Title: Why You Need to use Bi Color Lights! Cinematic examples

Hello, guten tag or good night and welcome to another lighting tutorial. In tonight's video I want to talk to you about bicolor lights and how we can use white balance to create different lighting scenarios like faking a moonlight or a sunset for example. So I'm going to have three different looks for you that I created here in my studio. Number one is going to be daylight and this is what you're looking at right now and it should look like there's light coming in from the outside and everything is being lit by the sun.
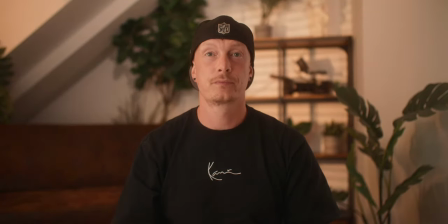Then scenario number two will be the same kind of scenario but with a sunset feeling and everything will be a lot warmer. And then in scenario number three I'm going to show you how we can create a night scene,
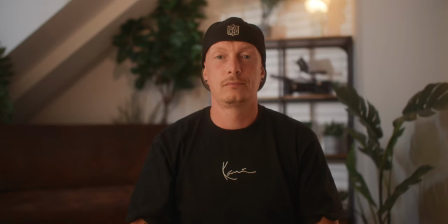me being lit by artificial light indoors and then moonlight spilling in. Before we start let's talk about the setup that I have here and all the lights that I'm using.
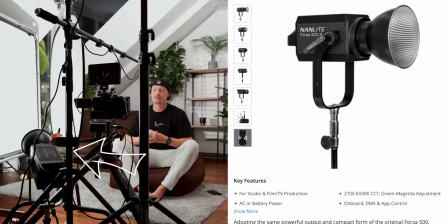For my key light I created a book light with a nanlite forza 500b2 and if you're interested in how i created the book light what a book light actually is then let me know down in the comments below and i can make a dedicated video just on this technique as my second light
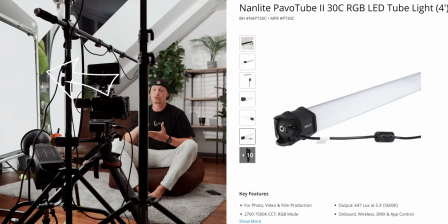i have a nanlite pavotube 32c and this one sits on the windowsill and shines in the light that looks like it's daylight because well there's a window and this is where the motivation is coming from to sell this
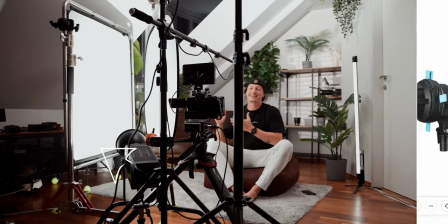look even further i I also set up a Nanlite 60B2 with a spotlight mount
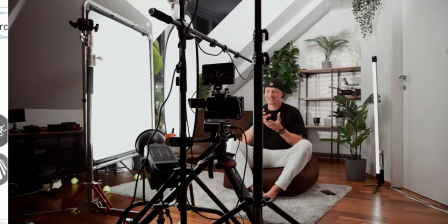and I put in some gobos and a gobo is this little metal plate that kind of fakes different
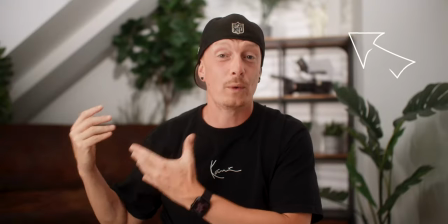kind of patterns and in my case I chose a window pattern that looks pretty similar to my actual window.
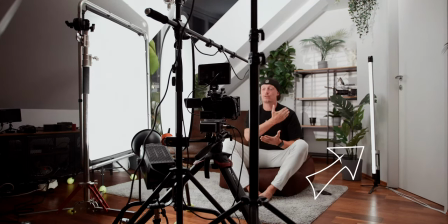On camera right we have another Nanlite Pevo tube and this acts as a rim light for me and then to just sell the look even more we have another COB light that is just bouncing off the ceiling and just raises the ambient level in the room to not create these harsh shadows on the wall for example. And the great thing about all of these lights is that they are bi-color. So they range from 2700 Kelvin to average 6500 Kelvin. So we can manipulate the white balance to create different looks. I believe all of the Nanlite lights that I'm using also have something that's called a GM function. At least the Forza 500 and the power tubes have it and this is really cool when it comes to using white balance as well but
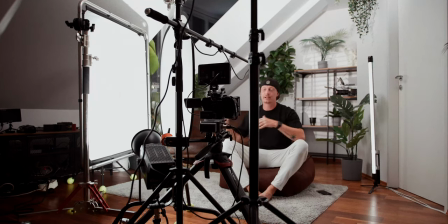i will talk about this later in the video all of the lights my key light the rim light all of the lights in the background as well as
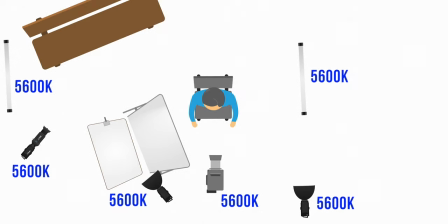the ambient light are all set to 5600 kelvin right now because we want to sell the illusion of the room being lit by the sun coming through a window
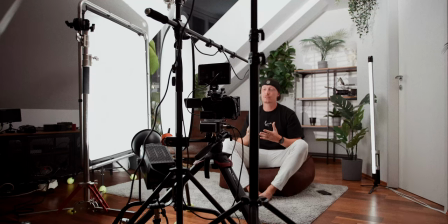and sunlight is roughly around 5600 kelvin in white balance therefore i also set the white balance of my camera to 5600 Kelvin to match all of my light sources and therefore creating a neutral white look. To give you a feel for what all of these lights are doing I'm going to turn them all off and then I'm going to turn them on one by one.
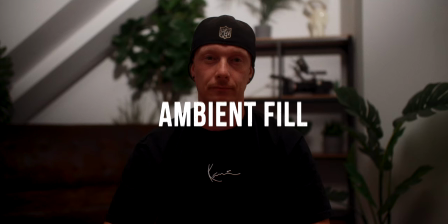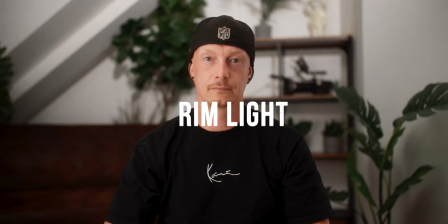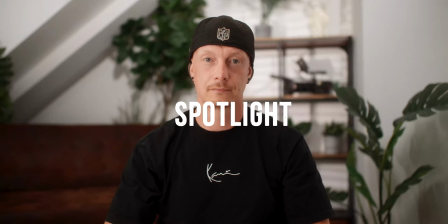So now with that light setup we achieved a somewhat realistic night for day because as you've seen before it's pitch black in here
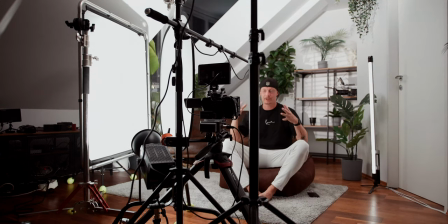and also on the outside and this is also why I angled the camera the way that I did to not show the window because that would be a dead giveaway of it actually being night outside and there's no sun coming in. And since we're on the fourth floor I can put a light outside to just shine through the window which I would have preferred if I had the option.
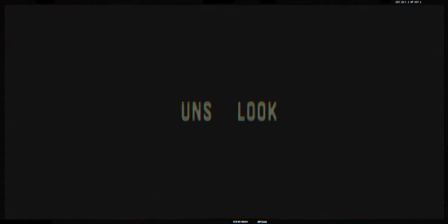But again it's quite hard. What if you wanted to have a warmer look with a sunset feel to it? How would we achieve this?
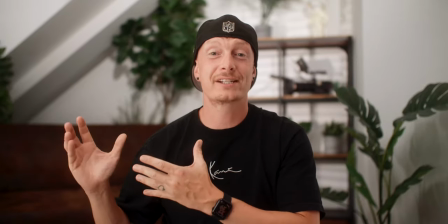The first thing I'm going to do is to change the color temperature of both of the lights that simulate the window from outside and that is the power tube on the windowsill
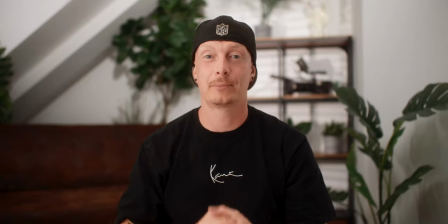as well as the nanlite forza 60b with the spotlight mount and i set both of these lights to 2700 kelvin which
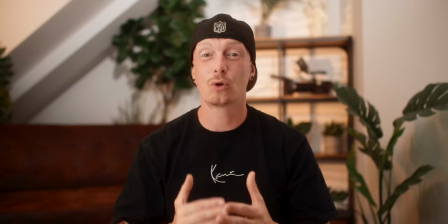is really warm because i really want to sell the look and it's not always about being 100 accurate or realistic as
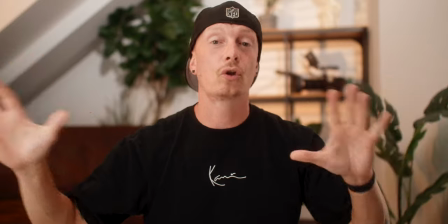long as you can sell it as a next step we're going to adjust all of the other lights in the room all of the other lights in the room i set to 4500 kelvin why didn't i put them to 2700 kelvin well First of all,
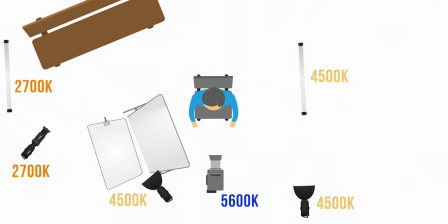the entire image would look kind of boring because it would be just warm.
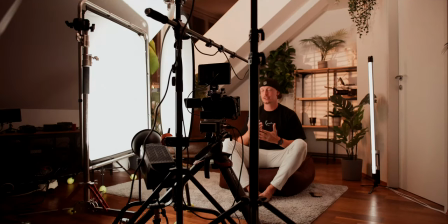And second of all, it wouldn't even be realistic because even if there's really warm sunlight spilling in, it would bounce off the white walls and therefore make it a lot brighter and cooler as well.
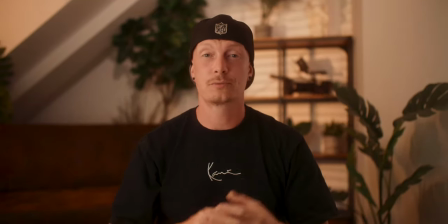I also dimmed down the ambient light that is illuminating the corner in the background because sunset isn't as strong as daylight at noon, for example. So now we created this really warm sunset look. and you can play around with color temperatures you don't have to set the same values and it's not an exact science
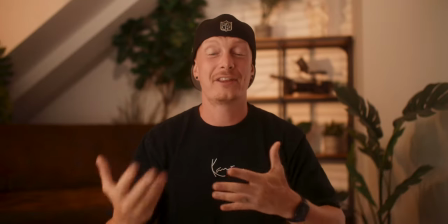because like i said light is bouncing off other surfaces and therefore changing the color temperature so play around and see what actually looks
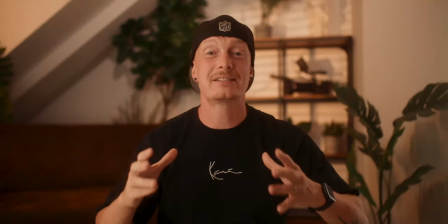best to you the third look that i'm trying to create is me sitting in here being illuminated just by the ceiling lights
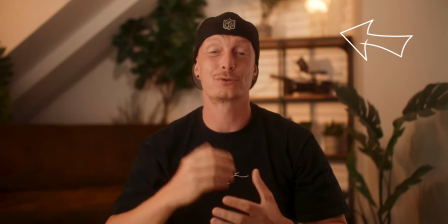and moonlight spilling in the first thing we're going to do to sell this look is we're going to turn on the practical lamp in the background.
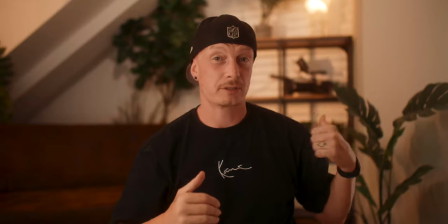Now we have light motivation because if there's one practical in the background there might be more practicals
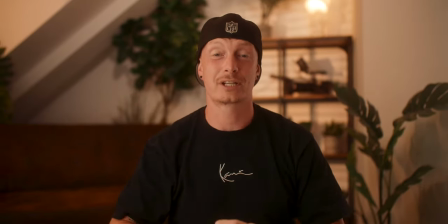around the room and this is where our light source is coming from so now we're going to match it.
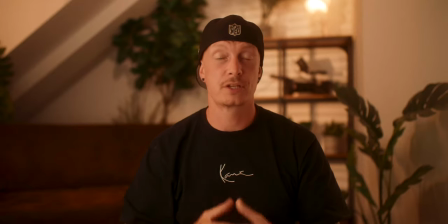The color temperature of tungsten light is usually around 3200 kelvin so the first thing I did is I set my key light to 4000 kelvin.
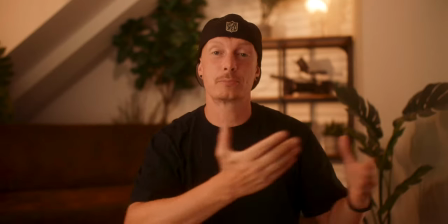Again why not to 3200 kelvin because it is spilling off white walls and therefore does make it a bit cooler.
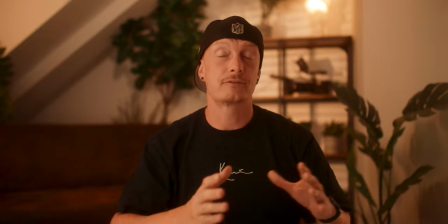I also did the same with the ambient light. The rim light coming in from camera right I actually did set to 3200 kelvin
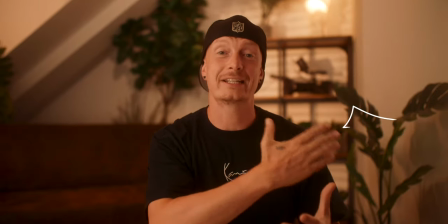because we want to have it look like it's directly coming from the practical lamp in the background.
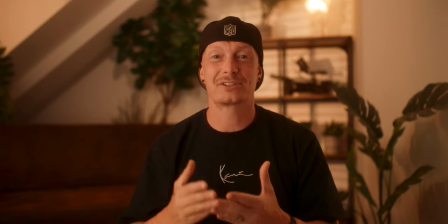Now our entire image looks a bit muddy and it also doesn't make any sense that our fake window in the background is still as warm because it's night
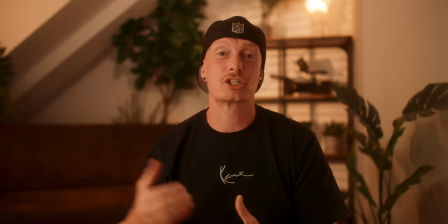outside and there is no sunset and there wouldn't be any motivation coming from the outside that is as warm that would create this pattern.
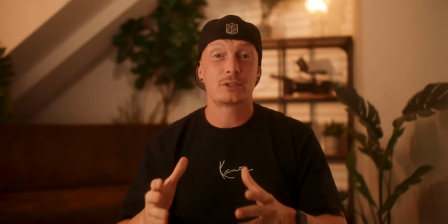So in order to create fake moonlight we're going to make it a lot cooler.
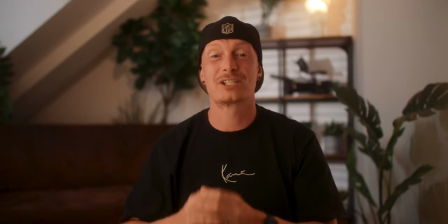So in order to sell this I set the pavo tube that is sitting on the windowsill as well as our Forza 60b2 to 6500 kelvin.
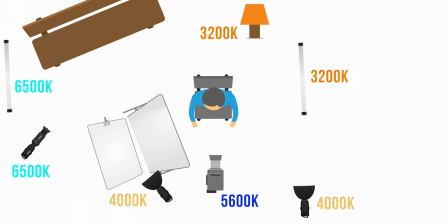So why did I set our fake moonlight cooler than our sunlight? Because technically moonlight is just the sunlight reflecting off the moon.
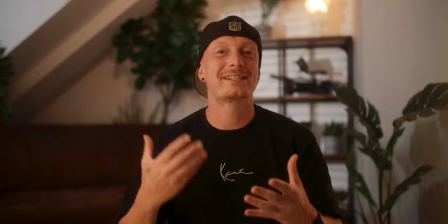And technically moonlight isn't as cool as 6500 kelvin but our eyes
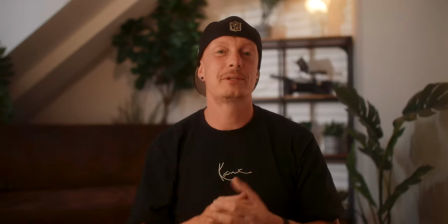perceive it that way and why is a little bit more difficult and technical and to
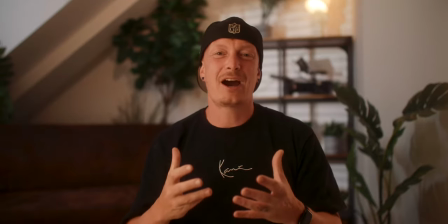really dumb it down basically our eyes change when it's night
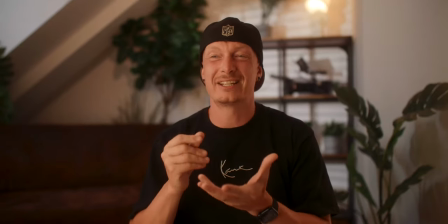outside and they kind of turn into this little bit of night vision where we perceive
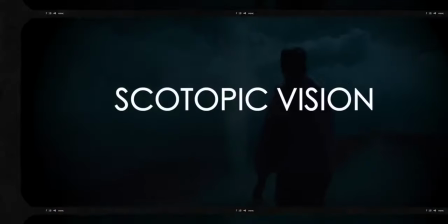colors differently than during the day it has to do with the receptors in our eyes and they switch
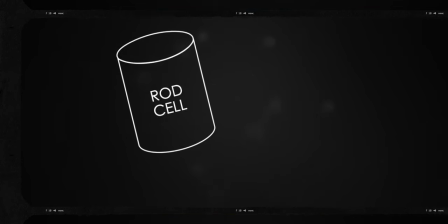around at night and i watched a really interesting video about this the other day and i will link it down in the description below